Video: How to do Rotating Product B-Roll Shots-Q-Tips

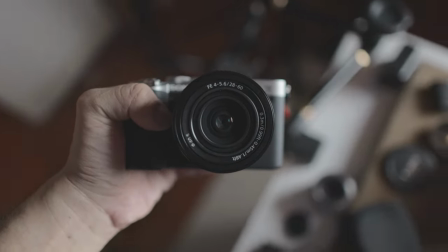[0:06]
in today's q-tips i want to teach you guys how to do this rotating kind of b-roll shot it's really easy now let's go straight
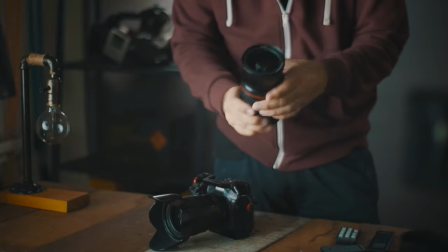[0:13]
in usually for this b-roll shot i like using my 24mm lens because i do like the wide angle and it allows me to get a lot
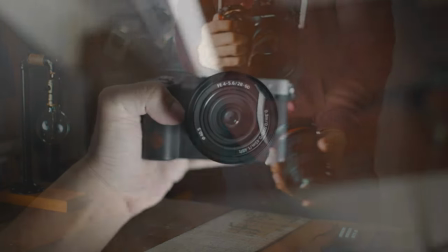[0:21]
more in the background while i'm rotating the camera it's really important to get that rotating kind of panoramic kind of effect while doing
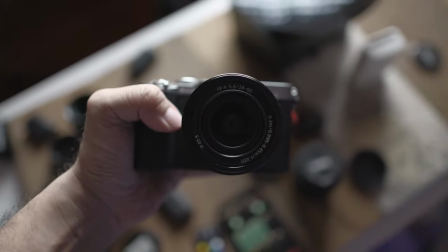[0:28]
it because it will really emphasize the movement the other thing that's nice to do is make sure that you have your aperture wide open because it will really make that
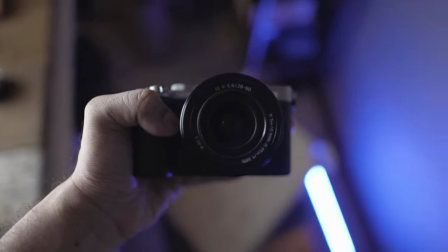[0:35]
nice interesting
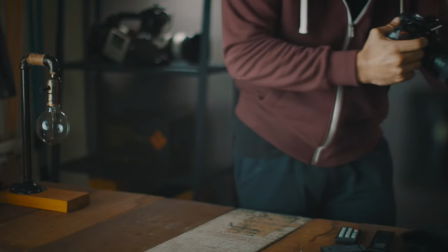[0:37]
smooth bokeh kind of effect in the background and yeah that's basically it it's really easy to do but the effect that you actually get from
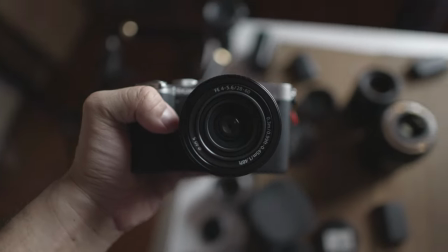[0:45]
it is really worth doing another tip would be using high frame rigs while you're shooting it so that you get to smooth out all those jiggly
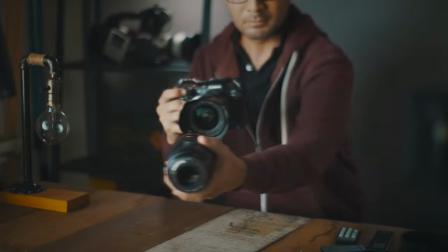[0:52]
bits that you may not have realized while you're doing the shoot so i would recommend anything between 60 frames a second or if not in
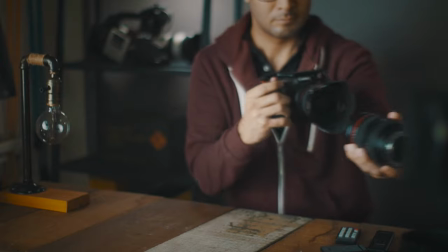[1:00]
my case i actually use 120 frames a second in 4k so yeah give it a shot and i guess that's pretty much it thanks so much for watching
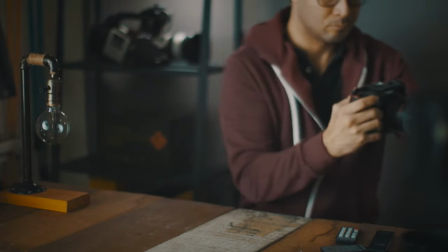[1:08]
and i'll see you guys in the next q-tips